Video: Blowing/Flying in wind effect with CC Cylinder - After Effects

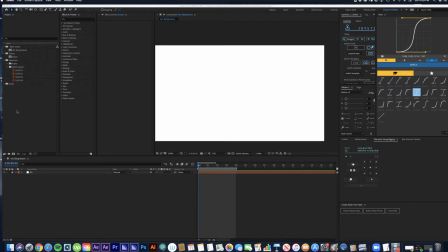All right, how's it going everyone, and welcome to another tutorial. Today I'm going to go over a blowing in the wind effect with some leaves. I've used this effect in the past with some papers flying around on screen and stuff like that.
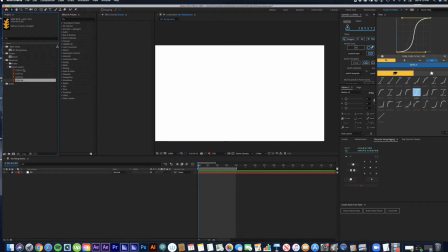So here I have four different leaves all illustrated in Illustrator. I'm going to go ahead and create a new composition and set it at about 400 by 400 pixels and rename it to leaf 01.
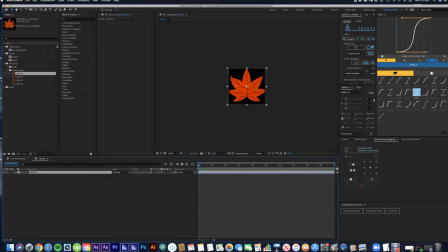And now I'm going to go ahead and drag our first leaf design into the comp. I'm going to scale it down a bit. I'm going to rotate it to the right, and I'm also going to turn it into a 3D layer to add a little bit more depth.
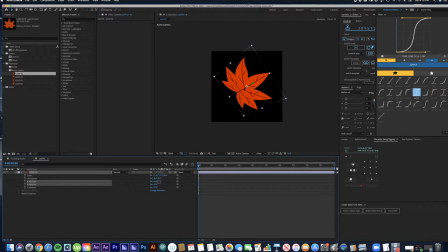And I'm just going to tilt it towards us a bit.
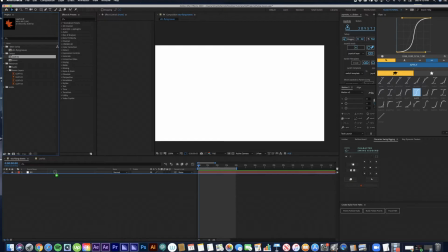Looks good. So back to the main comp, we're going to go ahead and drag that leaf into the composition. I'm going to move it over to the left, set a position keyframe, move up about 2 seconds, and set another position keyframe. I'm also going to make it follow a curved path by pulling these handles up and down. Next, we are going to apply a cool effect called CC Cylinder.
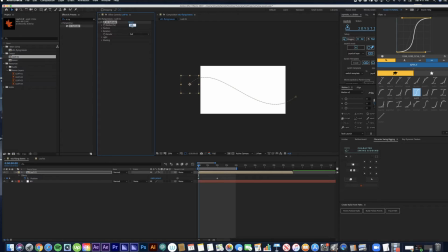I'm going to bump this radius up to about 140. I'm also going to play with the lighting a bit, maybe move it down so it's facing downward. Now we're going to set keyframes for rotation X, rotation Y, and rotation Z. So you'll see that it makes the leaf kind of look like it's wrapped around a cylinder.
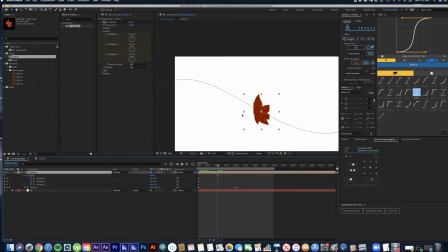So we're gonna go ahead and move up about halfway through, and we're gonna go ahead and set a few more keyframes for these rotation properties. I'm just gonna go ahead and eyeball it and just do what looks cool, whatever looks good. Go ahead and move to the end and set a couple more keyframes. You can't see the leaf, so I'm actually gonna bump up a little bit here in the timeline, set some more keyframes, and then I'll just go ahead and move them back to the end of the animation. I'm not happy with that result, so I'm gonna go ahead and redo those end keyframes. Move them back to the end. Awesome, looks great. So basically now we're just gonna go ahead and duplicate this comp and replace it with the other leaves and change the rotation properties. That way they're not all following the same rotations and the same path.
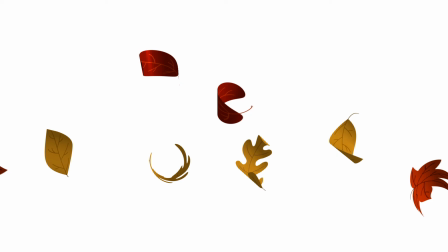And that's it. Thanks for watching guys. And please subscribe to my YouTube channel for some more tutorials coming in the future.